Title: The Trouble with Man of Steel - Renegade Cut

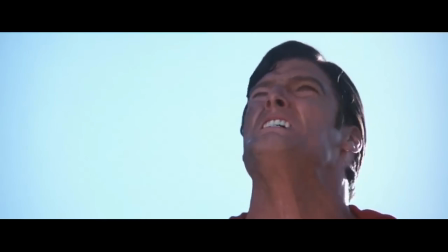In an earlier Superman film, in the wake of the death of Lois Lane,
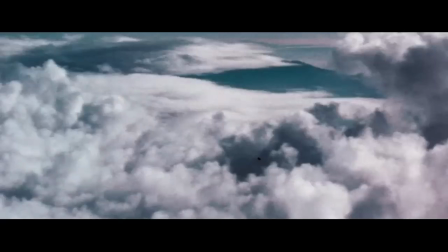Superman remembers what his father Jor-El said about affecting the course of human history and why it is wrong.
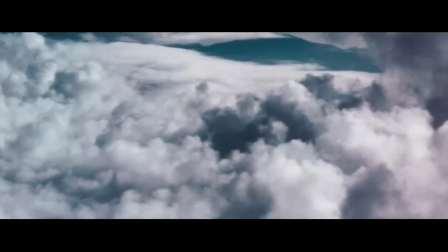He hears his voice so clearly, but Superman makes a tough decision and changes it anyway.
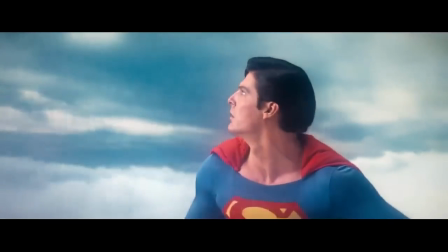The build to this scene and the implications of what it means, disobeying his code, gives it more weight.
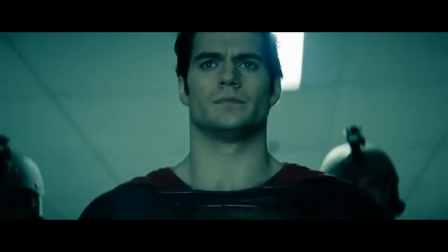In Man of Steel, there was no build and therefore for no context to why Superman is horribly upset.
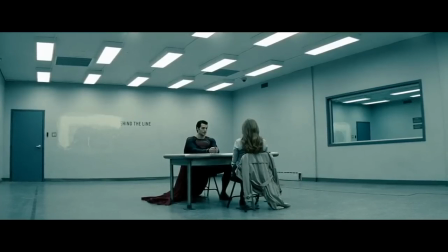Based on Superman's reaction in the climax, the whole movie seems to have been building to this moment, but without any actual build.
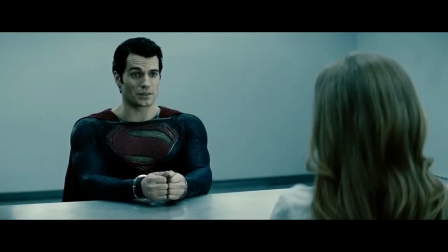It is put together so poorly. Now, we can always say, killing is wrong, and that's why he's upset.
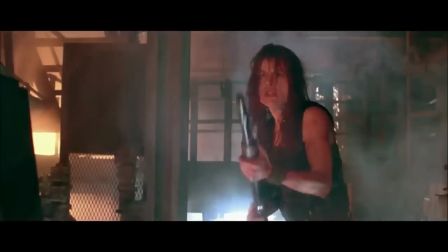We don't need any explanation. There's a problem with that, though. In an action film, we have come to expect the heroes to kill the villains at the end.
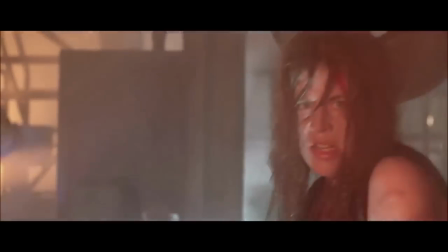The T-1000 is killed. Hans Gruber dies. Princess Leia strangles Jabba the Hutt, and so forth.
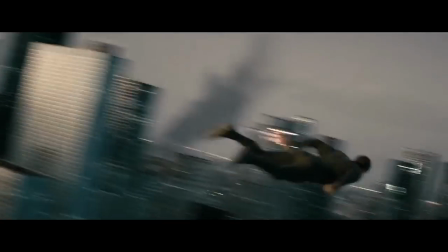Thus, if one wants to establish a protagonist in an action movie who has serious moral qualms with killing anyone for any reason,
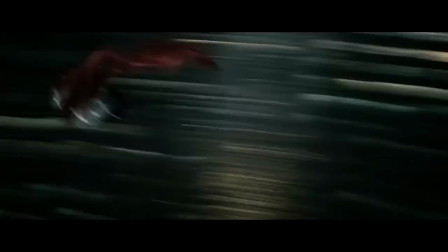that needs to be heavily established. In Man of Steel, it is not.
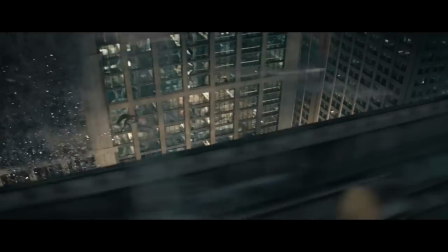That means the climactic battle not only upset comic fans, but also anyone watching the film who is trying to figure out why anyone should care.
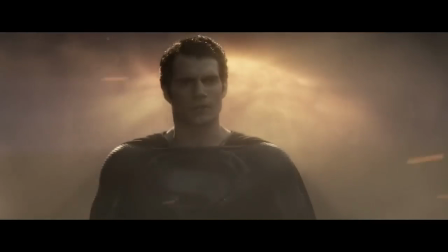There are tons of other problems. The ungodly length of the film, the shoehorned love story, but this could go on forever.
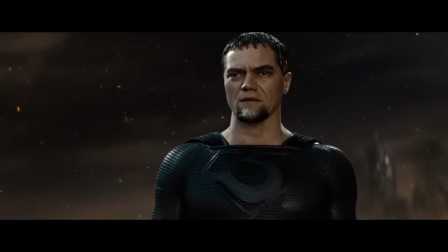Instead, we shall simply finish with this. The trouble with Man of Steel is not that it is too dark for a Superman film.
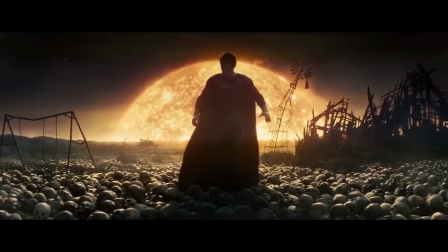It wasn't even that dark, and whether or not Superman should be gritty and realistic or not is a matter of preference.
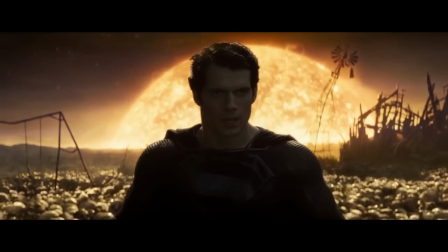The trouble with Man of Steel is that it is structurally flawed from the roof to the basement.
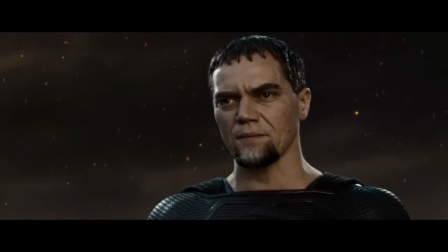Good concept, terrible execution.